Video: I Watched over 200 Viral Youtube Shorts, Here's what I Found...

I watched over 200 viral YouTube shorts. Here's what I found. So to begin this challenge, I wanted to take a look at the top 50 most viewed YouTube shorts of all time. And the reason for this is I wanted to look at the shorts that are doing the best, right? Now, to understand how these shorts and why these shorts are doing so good, we have to look at how the algorithm itself works. The YouTube algorithm will look at two things to push out your YouTube short. Number one is swipe rate, right?
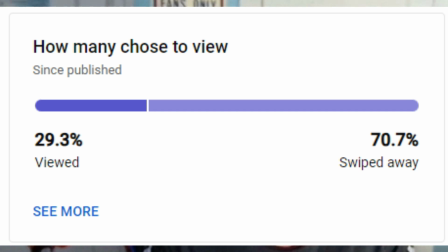27s
If your swipe rate is not high enough, it's not even going to consider you, right? You're aiming to get something somewhere around 70 to 80%. That would be really good, right? But that's what you're aiming for. And then the next thing would be retention.
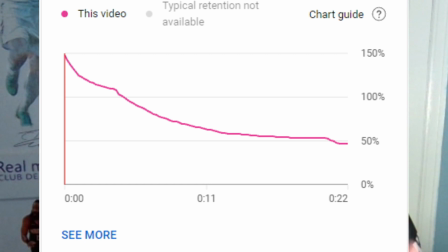38s
Now, retention is divided up into two categories, AVD and APV, right?
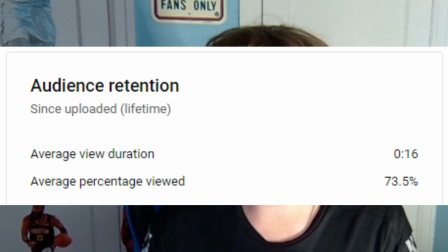44s
That'd be average view duration and average percentage view. On the screen, you can see a graph of a YouTube short.
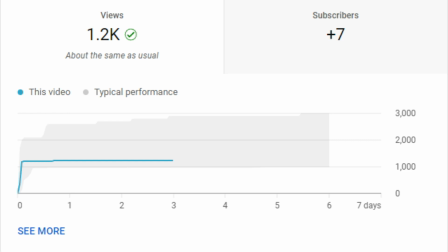51s
Basically, you're probably thinking this YouTube short has amazing views, right? Because it has 1,000 views, right? Well, I'm here to break it to you that that is actually very bad. And let me explain why. Basically, the way that the YouTube algorithm works is that there's a seed audience.
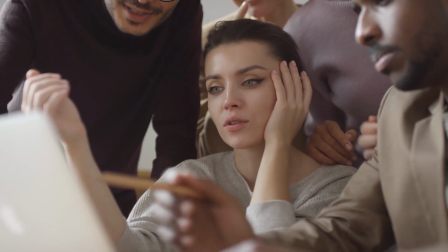66s
Your video is going to get pushed out to a group of people that YouTube thinks will like your content. Now, if depending on how that group reacts, based on the stats that we mentioned before, it will push out your video to newer audience.
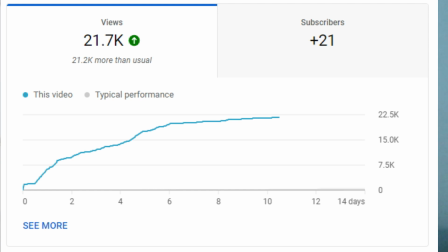79s
The graph that you're seeing on the screen now is a successful graph that basically made it through the phase of the seed audience and then got pushed out to different audiences.
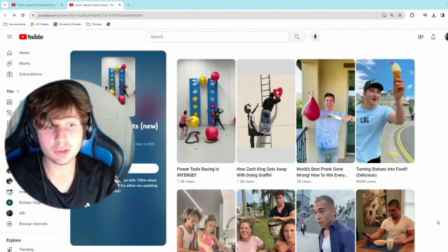88s
So this is the list of the most viewed YouTube shorts of all time. Now, I'm just gonna look at the first one and we're gonna kind of look through it so you guys can see kind of what this entails.
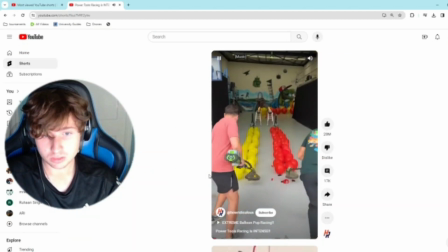98s
So here's the first one. Okay, so we have a pretty good hook.
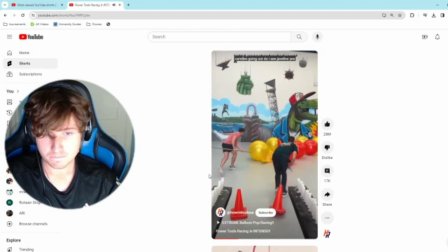108s Candles going out. Do I see javelins? Yes, I do. Wow, boys.
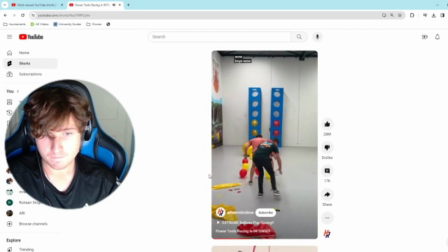114s Wow. Oh my word. This is insane.
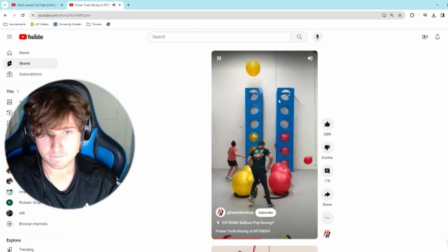119s It's gone to a new level. Yellow. Is it yellow or red? Okay.
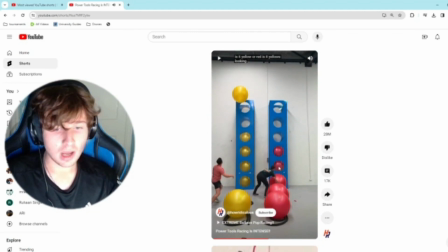124s
Yellow's So, you guys kind of get the gist of it, right? So it's a race, right? And the idea, the way that this works, right, and why it works is because it's instantly catching the viewer's attention.
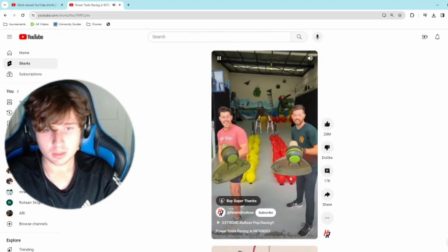134s
Something so extreme, right? Let's reset it. Boom. Something kind of crazy, extreme, kind of hooks your attention.
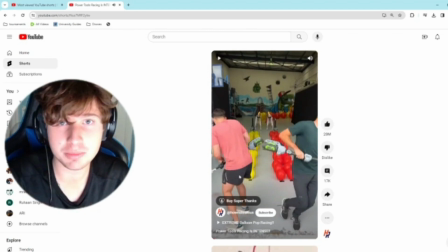140s
It grabs your attention.
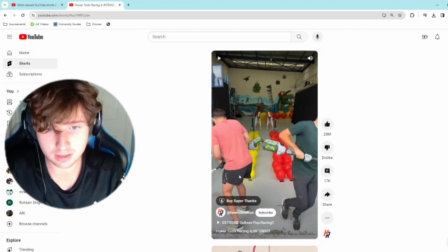141s
You hear the audio visual cue that is the machine itself working, and then you see all these balloons and you're kind of entranced in this image, right?
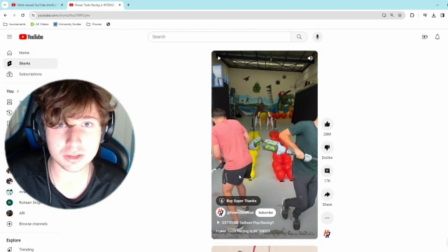149s
It's a really good hook. And the best thing about these racing videos is that everyone wants to stay until the end because they want to see who wins, right? So that plays right into our first swipe rate, right? People aren't going to swipe if they get hooked on so quick by something that's, catching their eyes or, catching their ears, right?
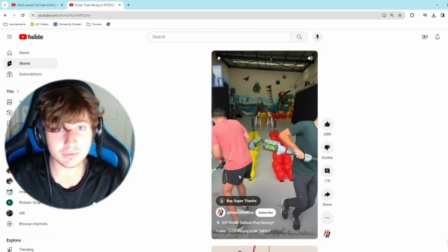166s
And they're not going to leave the video because they want to see who wins this race, right?
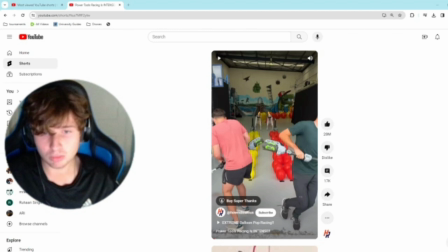171s
Now, I'm not going to go through every single one of these videos, but I just kind of wanted to break that one down, and I'll give you the rest of my results as I go on.
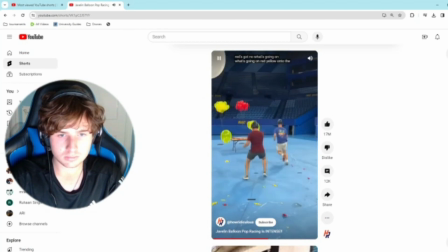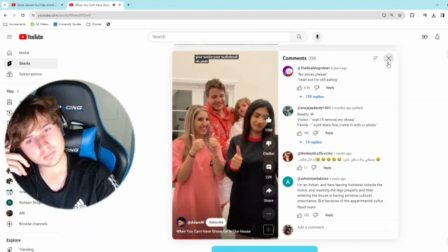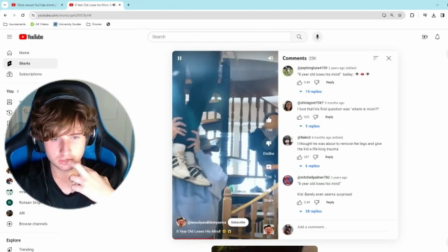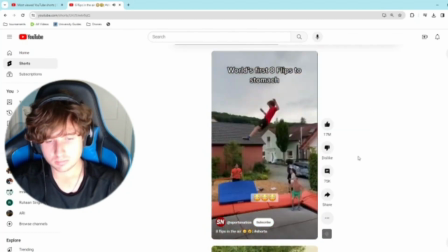So after watching those 50 YouTube shorts, I want to go through some notes that I took about these videos. The first thing I want to say is that the hooks on these videos are very, very, very good.
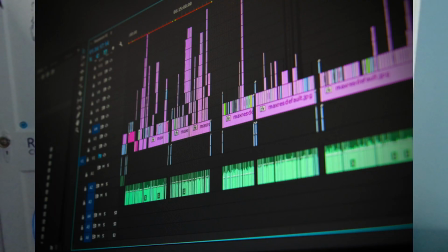220s
They're able to grab your attention, whether it's through an audio cue, whether it's through something that's, extreme, something that's going on,
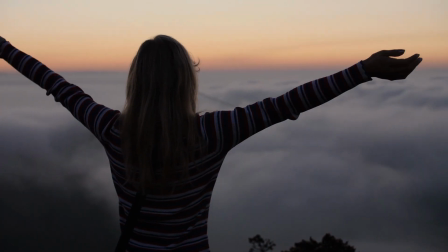226s
or they're able to create a sense of emotion or a sense of anticipation before the main video even begins, right? In the first 5 seconds of the video, you already have a sense of what's going to happen at the end, which makes that ending a lot more satisfying.
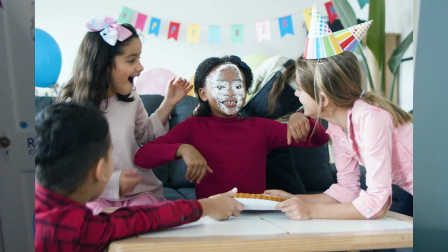240s
A lot of these videos are either skit videos or prank videos or just honestly satisfying things that people recorded, right?